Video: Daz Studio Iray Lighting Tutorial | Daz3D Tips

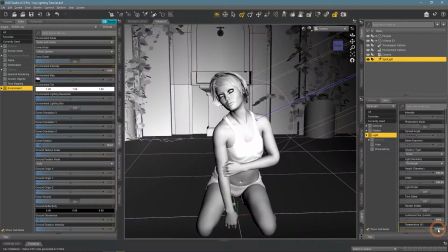(16:43)
On the other hand, higher values give us colder temperature lighting.
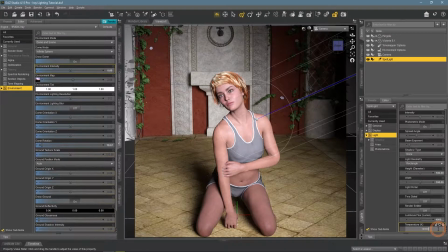(16:50)
They are whitish and blue, colors that associate with cold and winter.
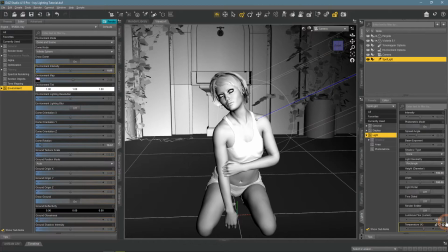(17:01)
The default value is a nice middle ground, a very neutral color.
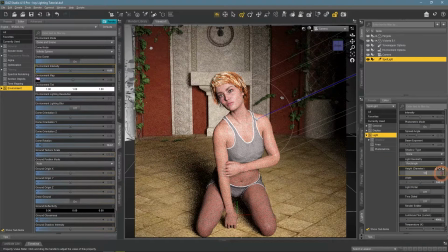(17:05)
We are finally finished with the introduction of the settings. Now let's use this knowledge to practice and light this scene using a 3-point lighting technique. 3-point lighting is an astounding lighting setup that is used in basically every media, such as photography or film.
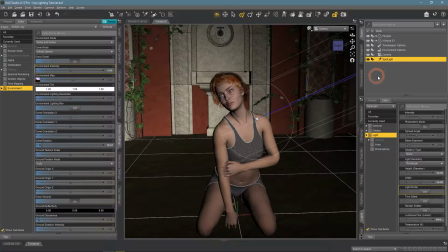(17:24)
It is very flexible and can be adapted for basically any situation.
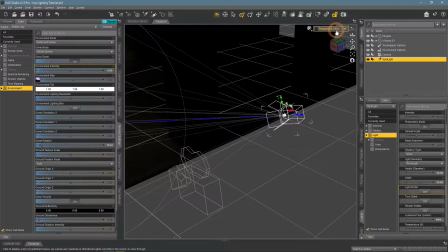(17:29)
As the name suggests, this setup utilizes 3 light sources.
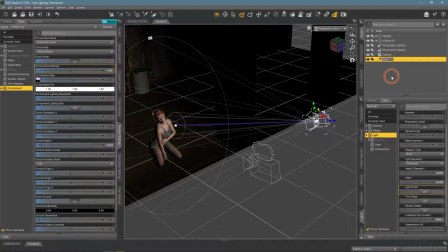(17:34)
We already have one, the main light that is called a key light. Now for where to place this light.
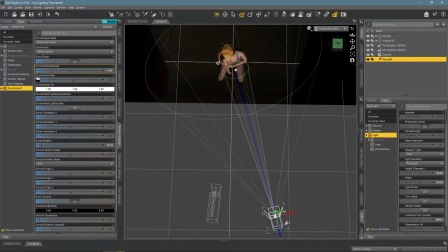(17:44)
Let's look from above. It should illuminate the character from the front. This line in the middle represents the middle. You should have your light either somewhere on the right of this line or the left. But not on the line itself, because we want to have a bit of an angle.
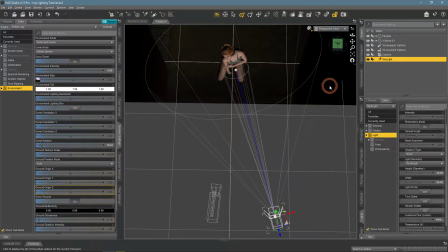(18:03)
As I am using an HDRI, I need to look at it and see where to point my source, so it would work together with environmental lighting.
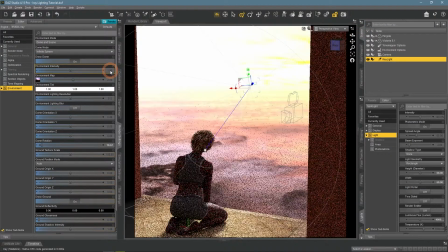(18:11)
I want it to complement sun lighting, so it should be from the same direction as the sun is on the image.
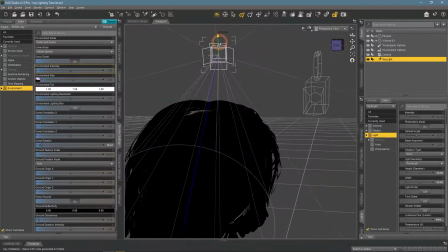(18:19)
Something like this.
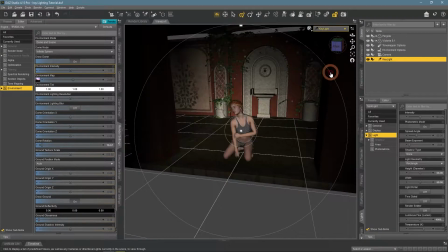(18:24)
Maybe a bit further. Small corrections. Now for the settings. I like the rectangle shape and size of 50 suits me because I want rather soft lighting and shadow.
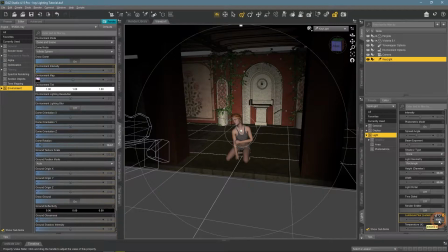(18:43)
As it is the main light, luminous flux should be quite high, but maybe not as high. We have a very warm sunset scene. To add to that, I want this light to have very warm lighting too.
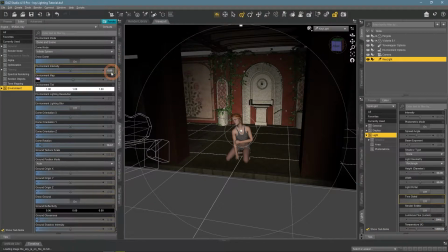(18:59)
We'll turn off environmental lighting, so we can see only what the key light produces.
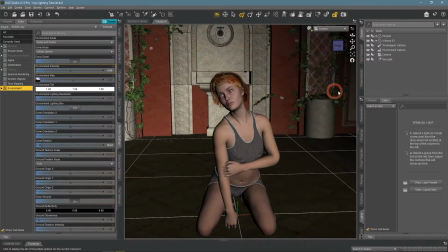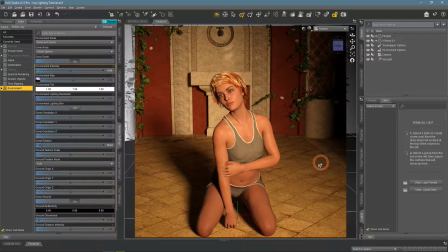(19:09)
I like this, it is bright and warm, shadows are quite soft. The overall scene is too dark now, shadows are very dark. Also, parts of the character are dark too, so we don't see some details.
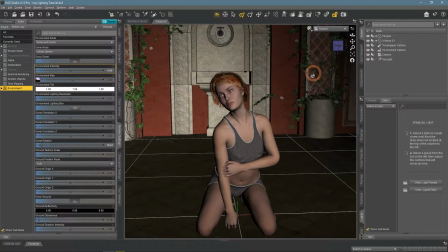(19:27)
To fix all this, I will add another light, a fill light.
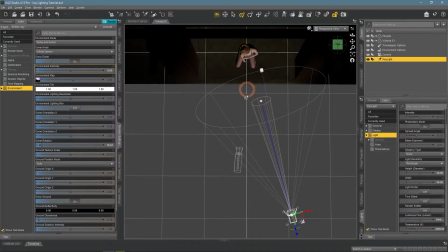(19:37)
This one also should be in front of the character, but always on the other side of the key light, as it is supposed to complement the key light and make everything more prominent and less dark.
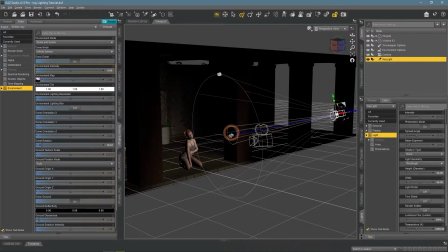(19:49)
Also, a good idea is to have a different angle from the key light.
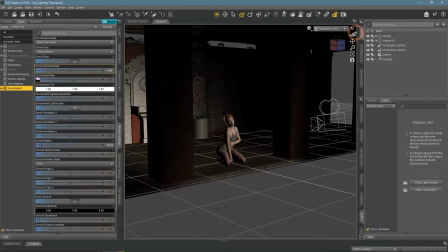(19:53)
Mine is pointing from the top, so I would want this fill light to have a different angle.
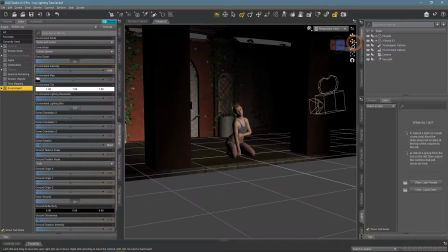(20:01)
Something like this.
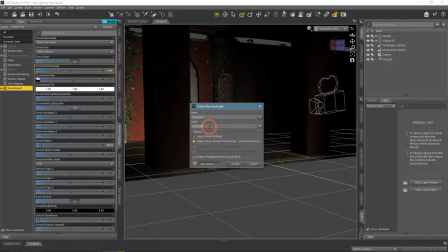(20:05)
By the way, it is another way of moving your lights, is to copy the current location of your viewport.
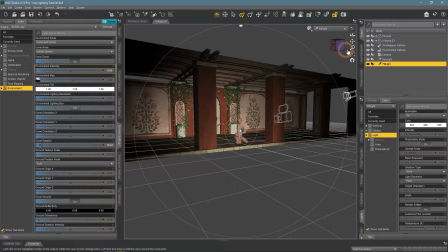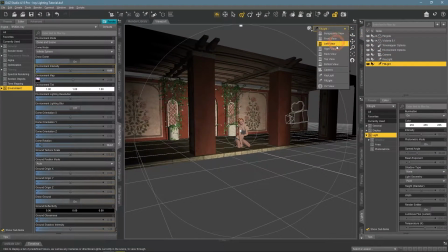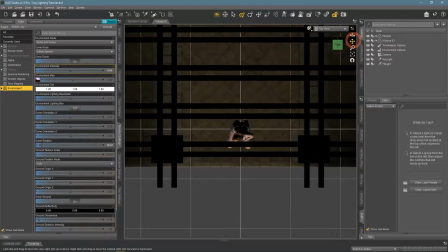(20:23)
using the top view to better see how this looks.
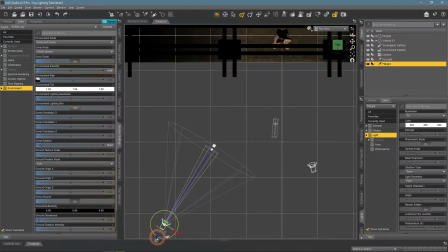(20:28)
The fill light is a lot further than the key light, so I have fixed that.
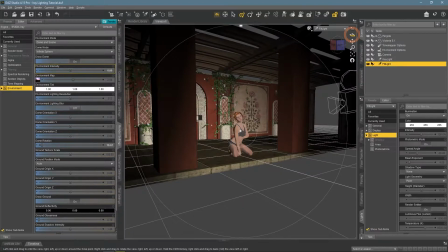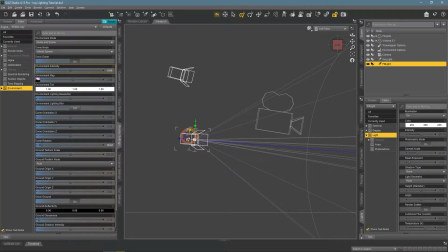(20:44)
From the side view, I can see that the angle of the fill light is not as different. So I want to change it even more.